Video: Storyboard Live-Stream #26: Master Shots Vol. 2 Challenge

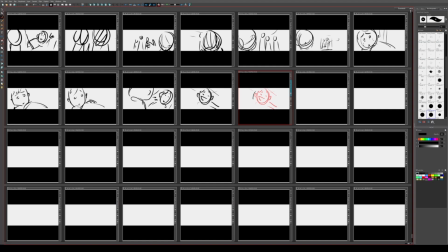what we're gonna do is we're going to cut back to her on the ground, and her friend's hand is on her shoulder. And she's like, wow, yeah, thanks.
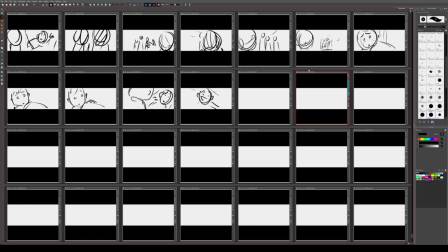She's like, yeah, I'm just tuckered out. Something like that.
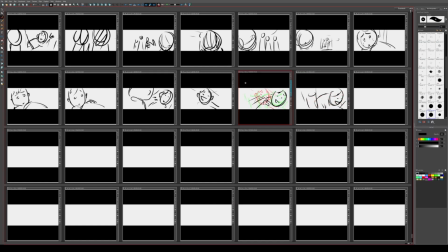Actually, I need to make sure that when she looks up,
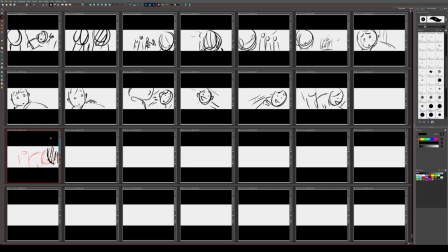I want to kind of establish now that it feels like this is real by having them both in the same shot at the same time. So here's a character with big ears or whatever.
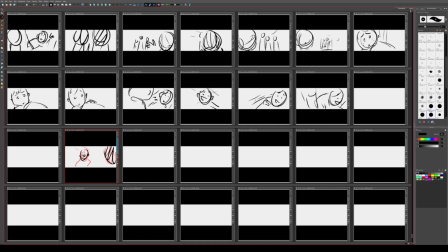I don't know what they're talking about. But you see, what I'm going to do is now I'm going to do the closing space again. I'm going to do it twice in one scene. This is very adventurous.
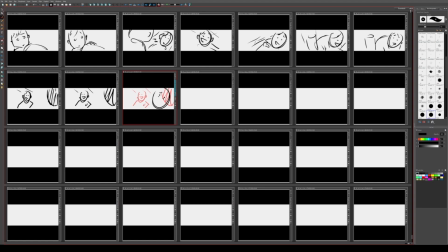What I'm trying to do is I'm trying to make it feel more real than the last experience. Because the last one, the characters walked away and it felt, you know, almost like they were phantoms. And so this one, I wanted to feel
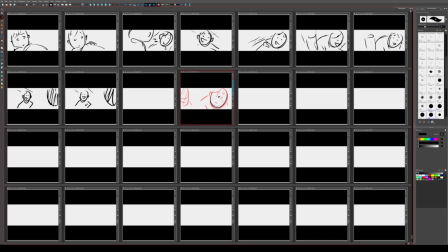more like, okay, this isn't an illusion or anything like that. You know, this is reality.
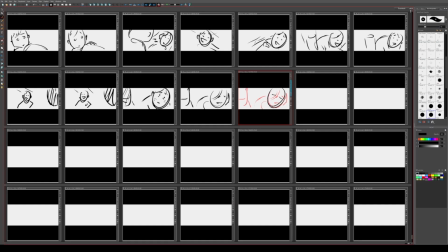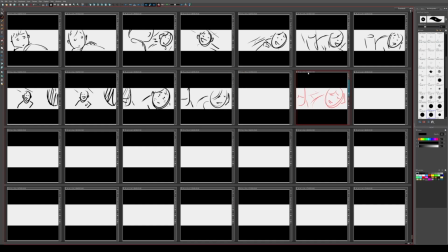And then, so this character is gonna, so you see now, they're getting closer in terms of, you know, this character turn their head.
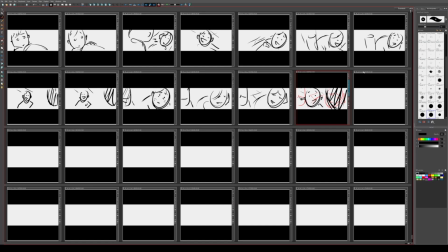They're getting closer, which makes this moment feel more emotional. Like this person's genuinely here to help them, to help this character who's really tired and sleepy.
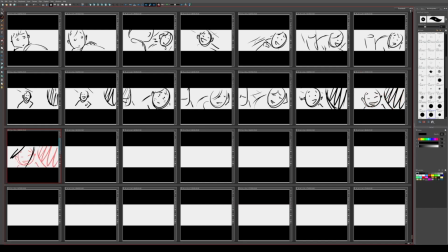And so they're going to be really close in the frame. I mean, they say something that makes our main character feel a little happy.
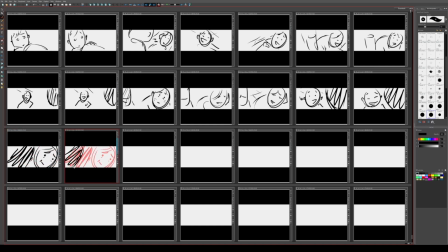And then maybe this is like a very long lens shot, and our character like looks away for a brief moment to like give a response. Maybe to something that this character said. And so then that way that character is off screen for just a moment.
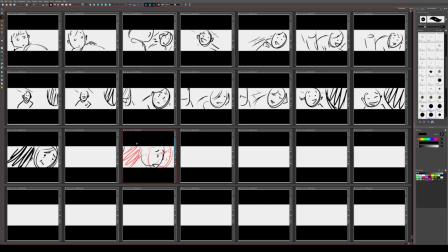And then when she looks back, oh my goodness, what's going to happen?
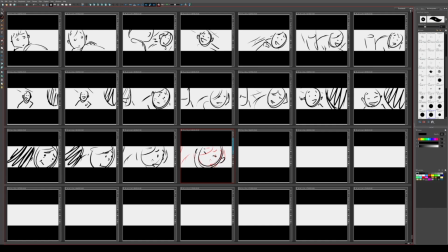The other person's going to be gone.
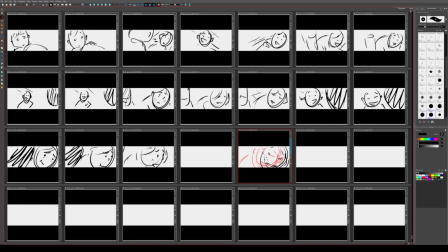Spooky. See, oh my goodness, where'd the person go? And now we're just going to cut to like a POV. There's just no one there.